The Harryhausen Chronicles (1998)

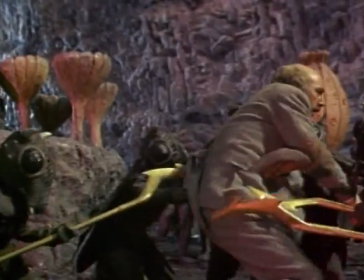Dr. Kavar, the expedition's leader, was played by Lionel Jeffries.
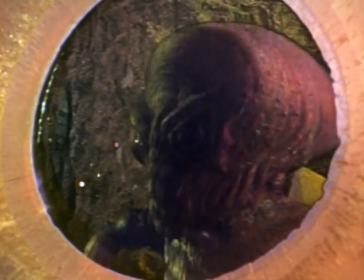The moon men study the stranger in a kind of super X-ray machine.
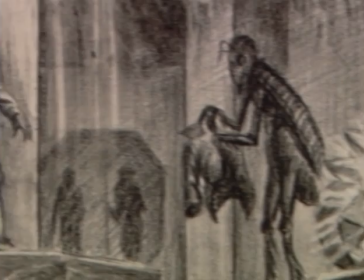Ray's pre-production sketches didn't imagine Jeffries, but like the film itself, the actor caught the adventurous idealism of a more innocent age.
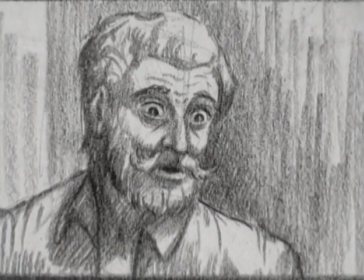Man, we come from Earth many hundreds of thousands of miles away.
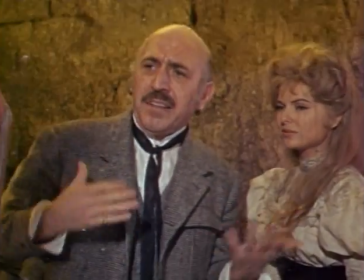No, no, it doesn't mean a thing. Nothing at all. Man?
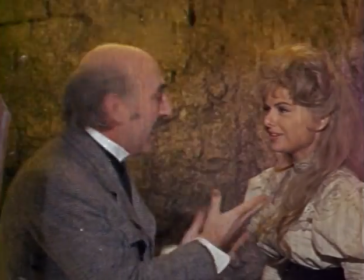Yes! Man! Did you hear that? They're trying to communicate with us. Why, that's imperial!
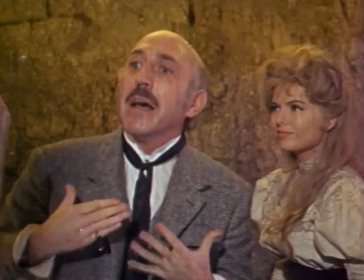It's absolutely imperial! Man! Man! From hundreds and thousands of miles away!
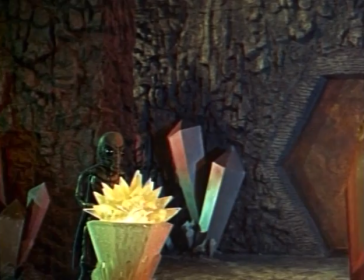That's splendid! It's splendid! It's absolutely imperial.
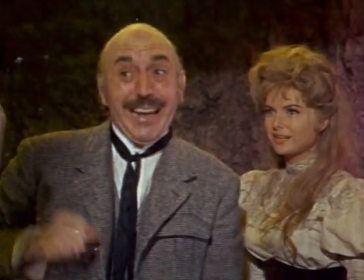Yes! My dear fellow, it is! It's absolutely imperial!
I've seen some of the fantasy films before, but none of them sort of had the sort of awe that the Ray Harryhausen movies had because of the fact that they're characters, they're synthetic characters that are alive, that are moving around in the sets with you and that are affecting real people that are obviously can't possibly be real.
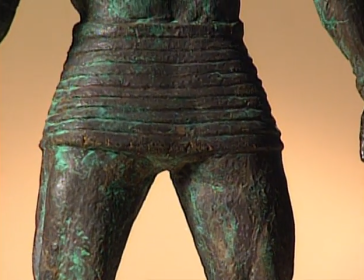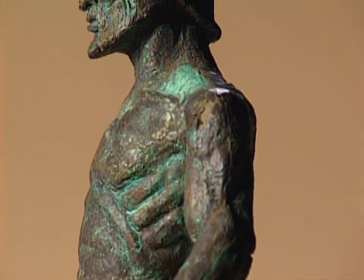I think we both favor Jason the Argonauts as our favorite picture. I think it was the best picture we did.
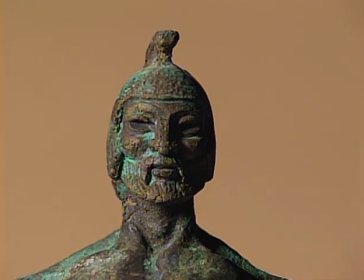I think it's a highly imaginative sequences when you talk about a
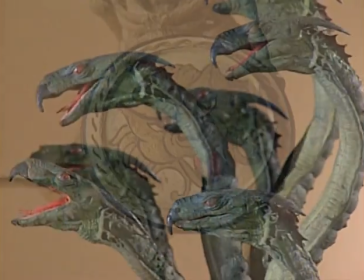seven-headed hydra when you talk about skeletons rising out of the ground these
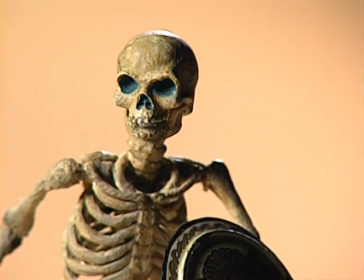are memories that you don't really forget they're totally memorable and
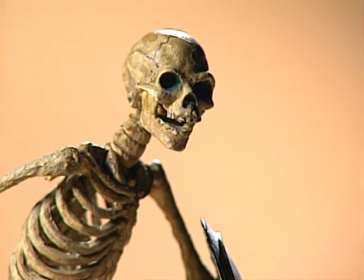they don't remind you of any visual thing that you've seen this
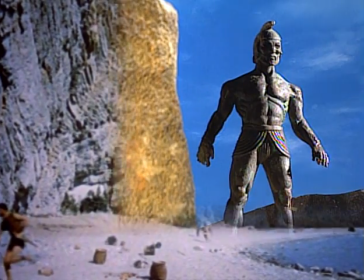monstrous figure was only the beginning of the film's wonders in the
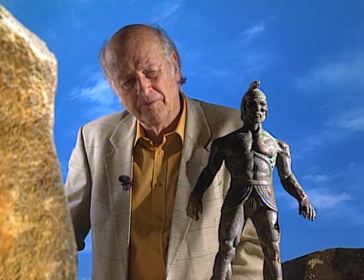original story of Jason and the Golden Fleece, there was a character in it called Talos,
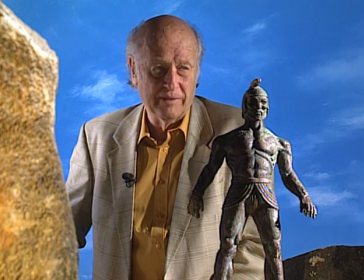although he was not as large as we depicted him in the picture. He was only eight feet high.
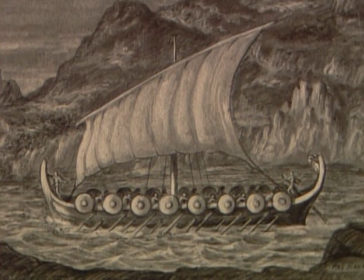But when I started the design process for the sequence,
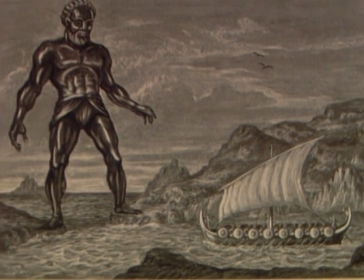I felt we could get much more menace if he could be about the size of the Colossus of Rhodes.
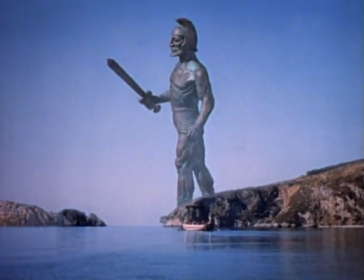And this became a great opportunity to combine the concept of the Colossus of Rhodes
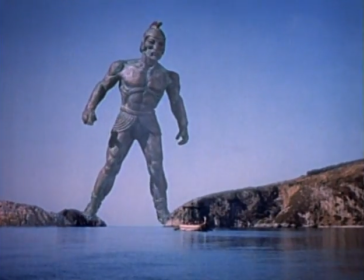with the metal man and I had to make his movements very stiff and ungainly
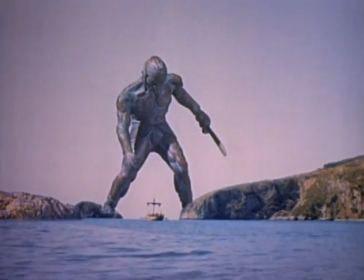because he was supposed to be made of metal so we put the sound effects of creaking
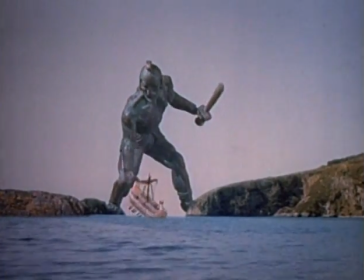joints and creaking metallic sounds scraping together to
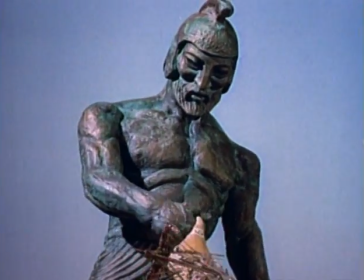give that eerie effect spectacular as he was
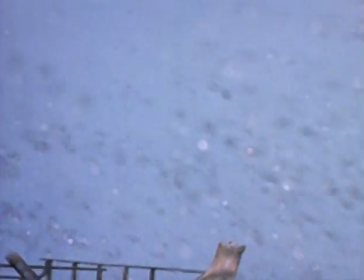Taylor's was fairly simple to create compared say to the Hydra,
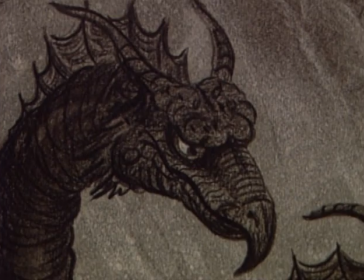who guards the Golden Fleece. Easy to imagine a seven-headed monster, fiendishly difficult to animate him.
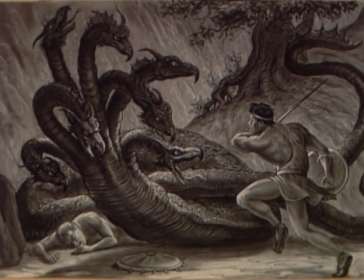Todd Armstrong, playing Jason, had the easy job. He only had to slay the monster.
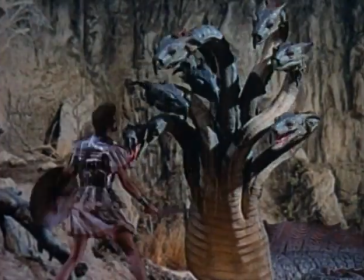Ray had to bring it to persuasive life. All those heads in constant, simultaneous, menacing motion.
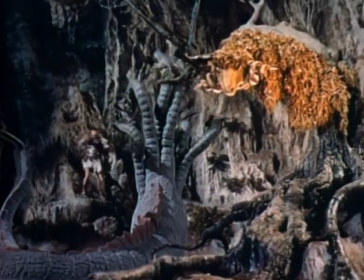There were many times when I regretted even thinking of the Hydra for the film.
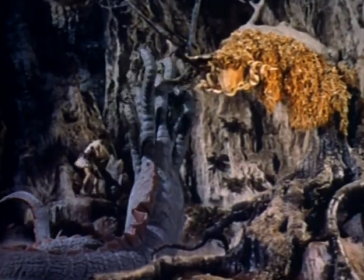He presented so many animation problems that I didn't anticipate. Number one, if the telephone rang and I was in the midst of animation,
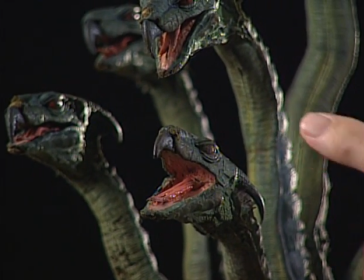I would forget sometimes whether this head was going forward or backwards and this
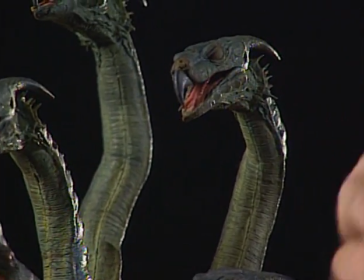head going up or down and the various other problems with the other heads.
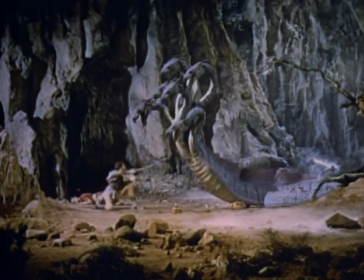It became quite confusing. Ray always worked alone, without assistance.
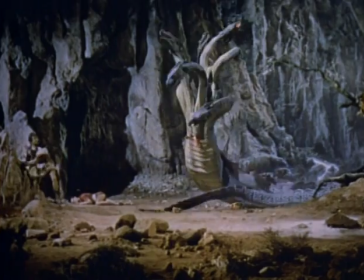Since there's more to seamless animation than perfect movement, he would often stay overnight in his studio to make sure the temperature of his lights remained constant.
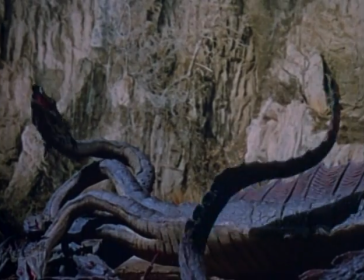If it varied, the colors in his work wouldn't match that of the live-action footage.